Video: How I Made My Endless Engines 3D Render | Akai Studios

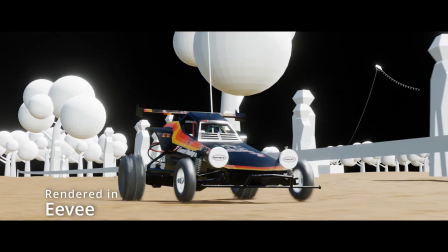(4:13)
For the ground, I used another texture from Poliigon, and without any movement, it didn't look great.
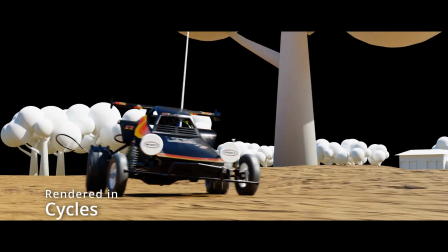(4:18)
But actually rendering the video with motion blur hid the issues pretty well.
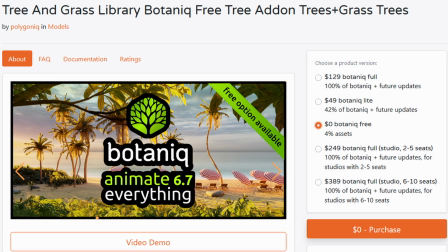(4:21)
As for the trees and grass, I purchased the Botaniq Trees and Grass library, not the full version.
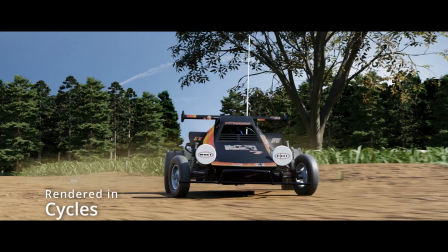(4:27)
Dear God, that's pricey. I originally just wanted trees, but seeing that the library included grass, twigs, and rocks, I felt it was a great investment.
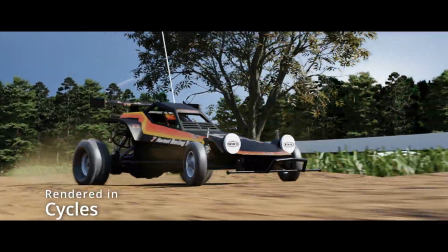(4:36)
All the assets look incredible and come with a ton of features that I didn't end up using but are awesome for customization.
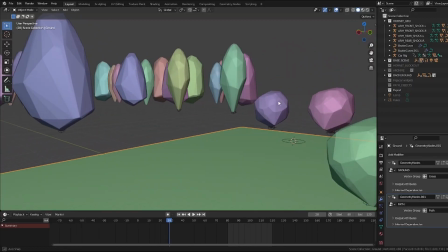(4:43)
The trees were hand placed while the grass was set up using geometry nodes.
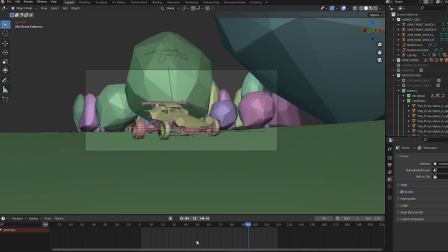(4:47)
It was at this point where performance became an issue and my viewport really started chugging.
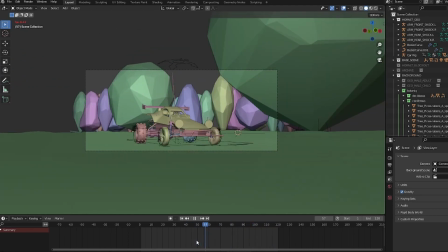(4:52)
The trees especially have a lot of mesh to work with and caused a lot of slowdown. I got around this by rendering an image of 2 separate trees,
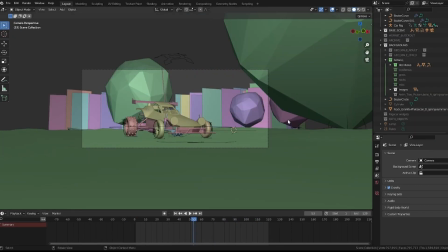(5:01)
and used them as textures on planes in the background to create the illusion of patches of forest.
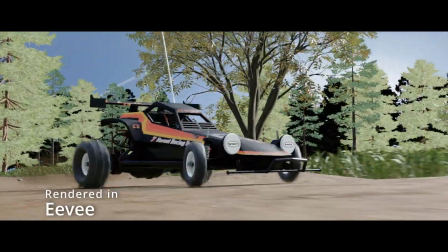(5:06)
I then used a small numbers of actual tree models in front of them to get some more depth and catch the light of the sun. In Blender's real-time renderer Eevee, it looks pretty jank,
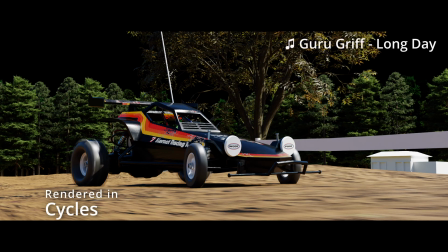(5:14)
but it looks great in cycles. Even with the tree issues fixed, there was still a ton of lag between their models as well as the grass.
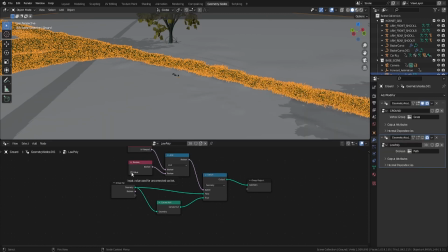(5:22)
So using geometry nodes, specifically this tutorial, I was able to reduce the geometry processed in the viewport, which improved everything significantly.
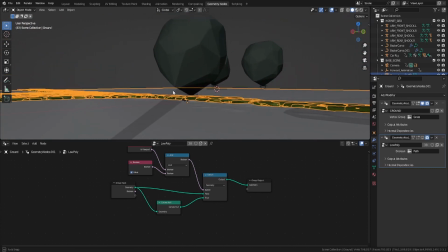(5:31)
It was still slow, but back to a usable state.
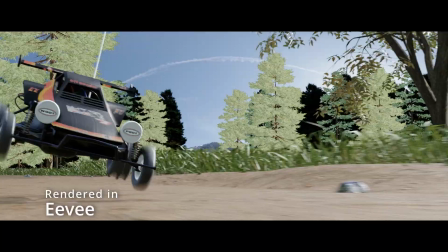(5:34)
All the lighting was provided from an HDRI from Polyhaven, but when I was rendering an Eevee, I used an additional sun lamp to add a shadow under the car.
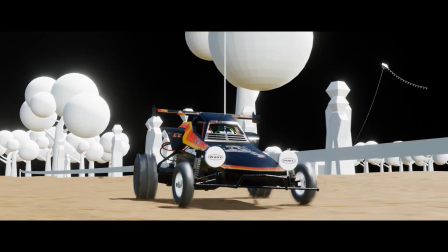(5:42)
The final major step was getting the background filled with people. At this point, I had 2 weeks left and was about to leave for a trip, so I had to scale back.
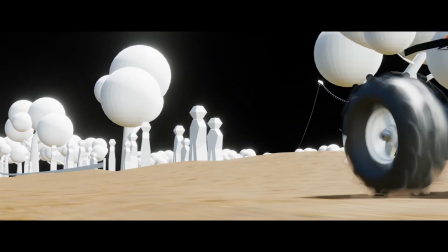(5:51)
Instead of a crowd of people watching a race, there'd be a father and a son driving the car together.
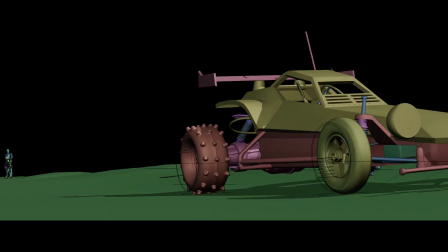(5:56)
Personally, I like this more. It shows off the little things in life that lead to happy memories.
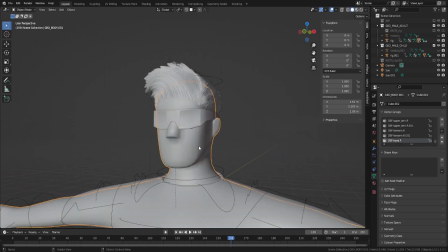(6:00)
Since the characters would be blurry in the background, I didn't need the topology to be good or the UVs to be right.
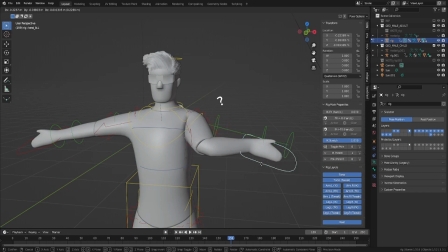(6:05)
As long as the proportions were correct and the animation looked good, everything would look perfect. Well, I did one of those things right.
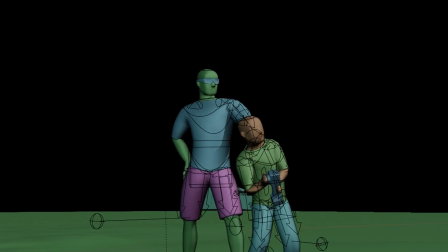(6:13)
Can you believe this was done with a mocap suit? I know, it's so realistic.
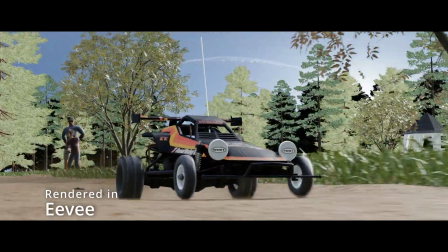(6:17)
The last step was making the background feel a bit more filled in and reduce a sense of separation between the foreground and the background.
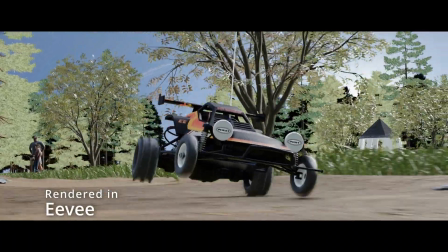(6:23)
So I added an admittedly very jank gazebo and some additional trees placed here and there.
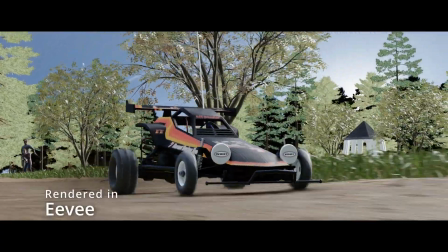(6:28)
After 5 hours of failed render attempt and some post-processing, here's what I had.
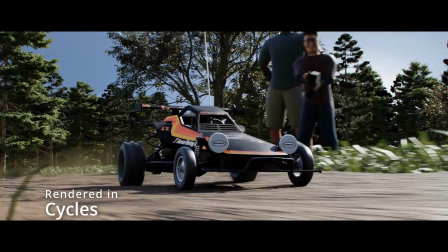(6:36)
I honestly cannot believe I made this. I don't really like stuff that looks photoreal and have little experience with backgrounds and hard surface modeling.
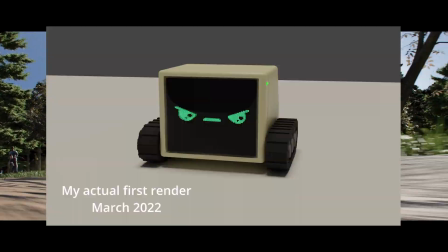(6:44)
So the fact that this looks good is mind-blowing to me. A year ago, if you showed me this and said I made it, I probably wouldn't believe you.
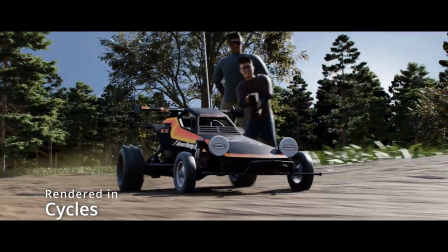(6:52)
There's a lot I learned throughout the entire project, especially in the rigging and optimization departments.
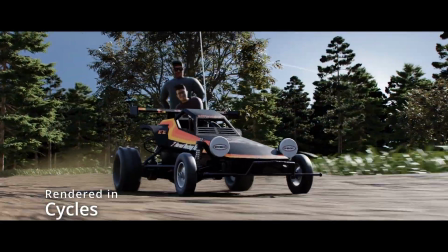(6:58)
Will I attempt the next pwnisher challenge? Who knows, but I am really glad I did this time.